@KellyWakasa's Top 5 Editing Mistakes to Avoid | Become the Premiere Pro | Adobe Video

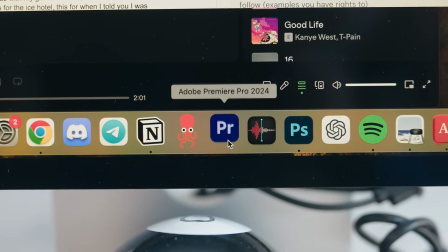[0:00]
The five biggest editing mistakes to avoid when creating YouTube videos with Adobe Premiere Pro.
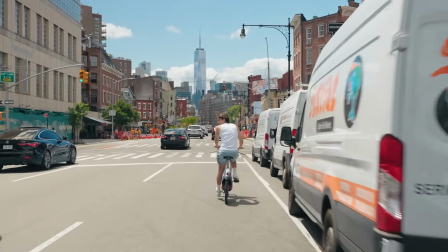[0:09]
Hello, my name is Kelly Wakasa. I'm a YouTuber here in NYC, and I have 1.6 million lovely subscribers. I've been making videos for over a decade, and today I'm going to put you on to five tips that I wish I knew when I first started. So let's get into that. Number one, audio pops. To all my beginners out there, Let's level up your audio.
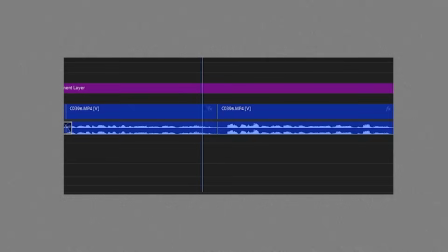[0:30]
There's this thing called an audio pop when in between two clips It makes this sound basically it happens when you don't transition the audio properly So what you
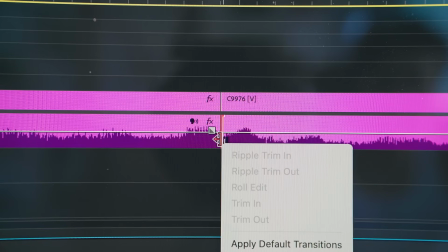[0:37]
can do down here in the timeline to easily transition the audio using either the right click to apply the default audio Transition or you can
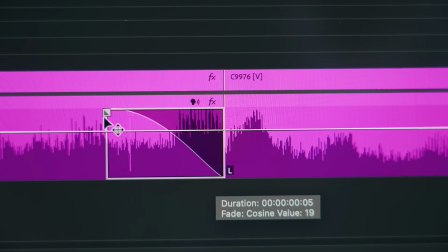[0:44]
use your mouse to smoothly transition the audio There's also these new fade audio transitions where you can literally click these boxes and make your audio fade or just transition more smoothly So now our audio sounds more like this being out of high school And I went to school and less like this being out of high school And I went to school number two bad music now imagine you're watching a video and the music is straight-up awful Song sucks you'd probably end up like me in the clip prior There is an art to matching the music to the vibe of the video now take this montage of me and my girlfriend listen to this first song
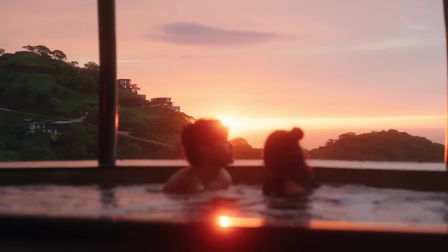that montage sucked even if this was your favorite song you shouldn't use it it doesn't make any sense it doesn't match the vibe but now if you use a song like this oh
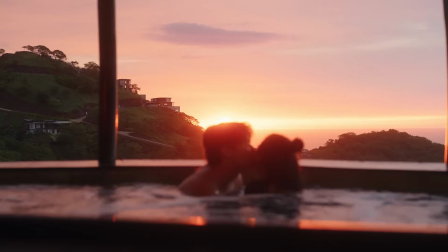my gosh feels like i'm in the moment feels like i'm falling in love and i'm not even well i'm in that clip but you you know i'm saying like you're not in that clip i'm gonna show you another example so here is a good montage
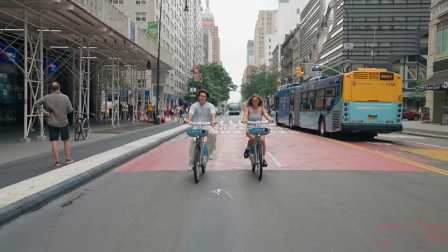and here is a bad montage. Let me put you on a little secret. It's because of the music. You make good choices with the music, it changes the whole video. Trust me. Number three, spamming transitions. Now it's cool to use a transition every once in a while, but if you're constantly using the same transition, it's actually not cool anymore. It's actually just kind of annoying and hard to digest as a viewer.
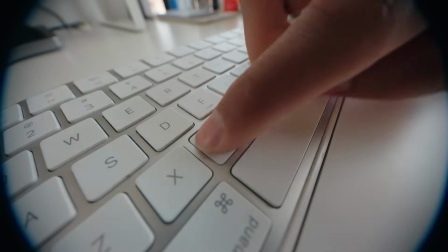[2:24]
So instead just use a simple jump cut You can do this by clicking C and then click or command K or
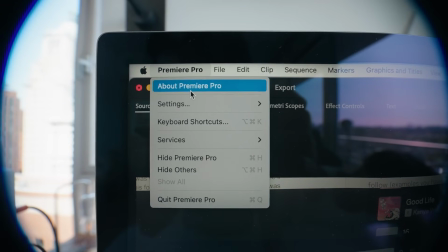[2:31]
hitting Q for left and W for right or setting up your own Shortcut in the keyboard shortcuts and that's how you can get a simple transition.
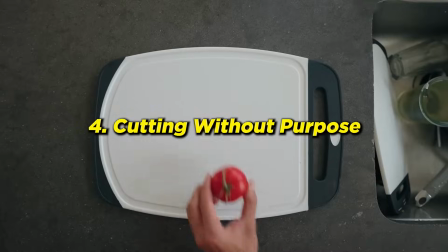[2:38]
That's gonna be very digestible number four cutting without purpose I'm all for well-paced videos, but that doesn't mean cutting everything out One of the most important tools we have as editors is the cut See still not cut kind of rock kind of boring It needs this. Boom. There it was. A cut. Made it a little bit faster there. But I will say if a video is just cut extremely fast for no reason, it's pointless.
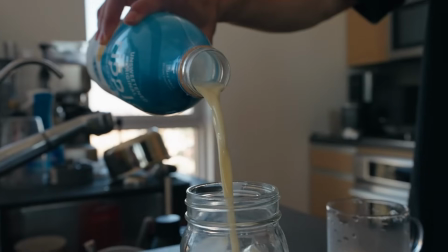[3:06]
Whether it's on short or long form video, it's brain rock. So how do you cut with purpose? Well, obviously this will evolve as you become a better editor, but quickly I'll give you a few examples.
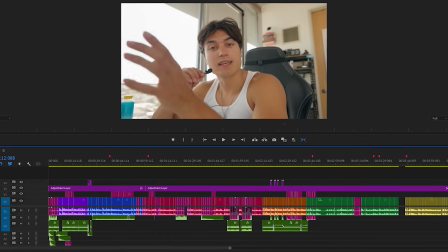[3:21]
When it's a funny moment, I like to cut the background music and keep the clip raw.
Are you going to propose to me?
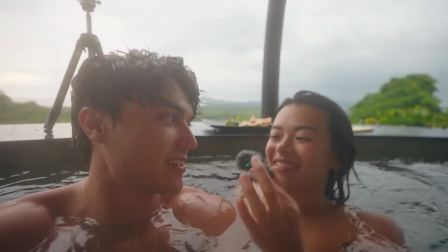[3:26] Is our honeymoon going to be like Yes, bro. Bro, way more lit. This is whack. Bro, what are you talking about?
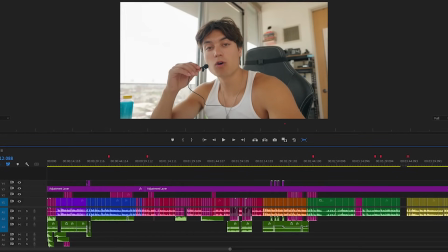[3:31]
When it's a long monologue and I'm just explaining something to a viewer that's just normal, I like to cut right before I talk and right after I talk.
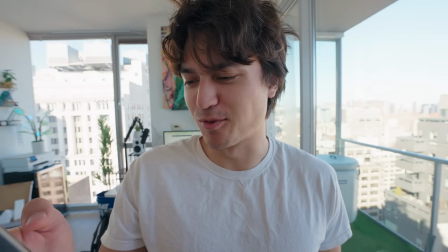[3:38] It says that I'm overweight? Come on now. I'm not overweight. That's crazy. This is where I draw the line.
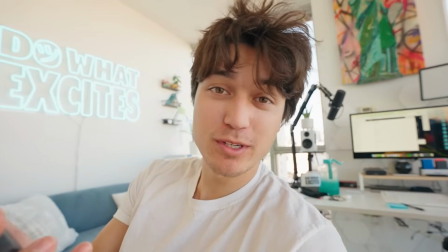[3:43] It says here that my body age is 29. I'm 24. That's disrespectful. Body type, slightly fat.
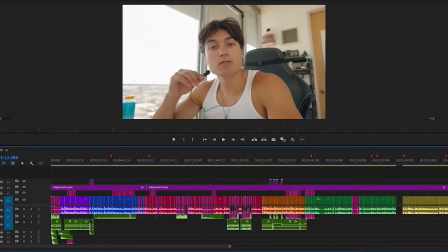[3:49] Dude, come on. I'm getting roasted.
When it's emotional, I cut more slowly and allow more breathing room.
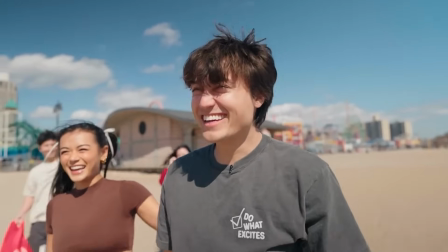[3:54] Oh my gosh!
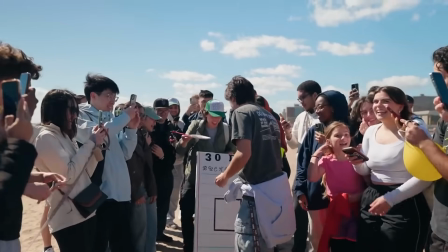[3:59] I gotta check it off.
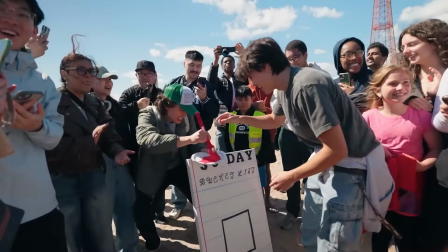[4:01]
Oh my gosh And
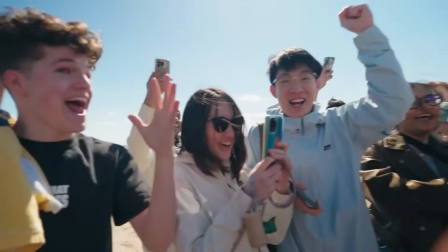[4:04]
when it's
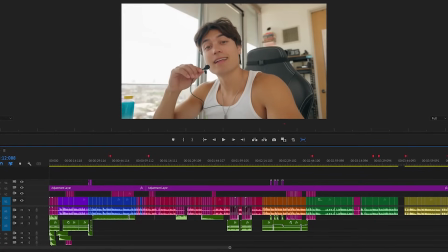[4:11]
exciting I like to make quick cuts
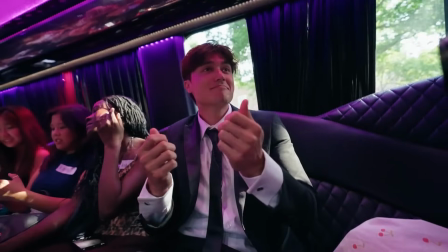[4:17]
Number five not using b-roll what is b-roll b-roll are clips most of the time without talking or shots that you don't use as the main shot.
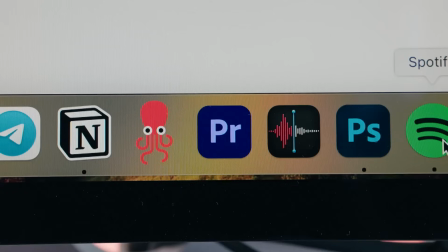[4:25]
It basically acts as a visual aid to what you were saying. Here's an example of why you should use b-roll. Let me tell you a quick story about this ice hotel. I went to Sweden with my girlfriend. I went to this ice hotel. It was freezing cold, but we got to see the northern lights, and it was awesome. Oh, you were just looking at my face the whole time. Let me tell it again, but we're using b-roll.
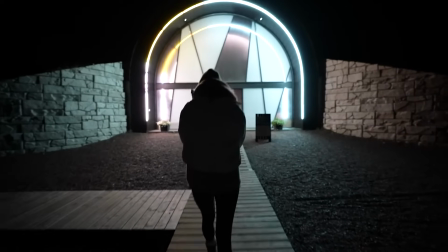[4:44] I went to Sweden with my girlfriend, and we traveled to the middle of nowhere to this ice hotel where it was freezing inside,
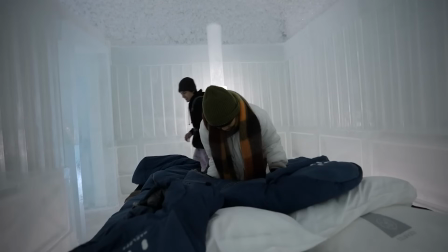[4:50] but everything was made out of ice, and it It was spectacular and we even saw the northern lights.
That was a lot better because you got a visual representation and it made the video ten times better and it matched exactly what you were saying.
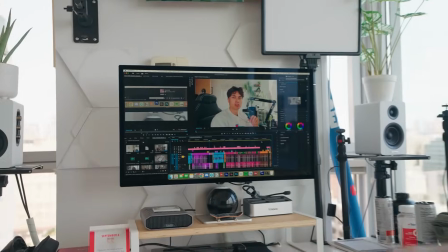[5:01]
Guys, it's not rocket science. It's B-roll. So those were my five biggest editing mistakes to avoid. Also just wanted to say that everybody starts somewhere so hopefully you took something away from today's video. So good luck with your editing and of course keep learning with Adobe Premiere Pro.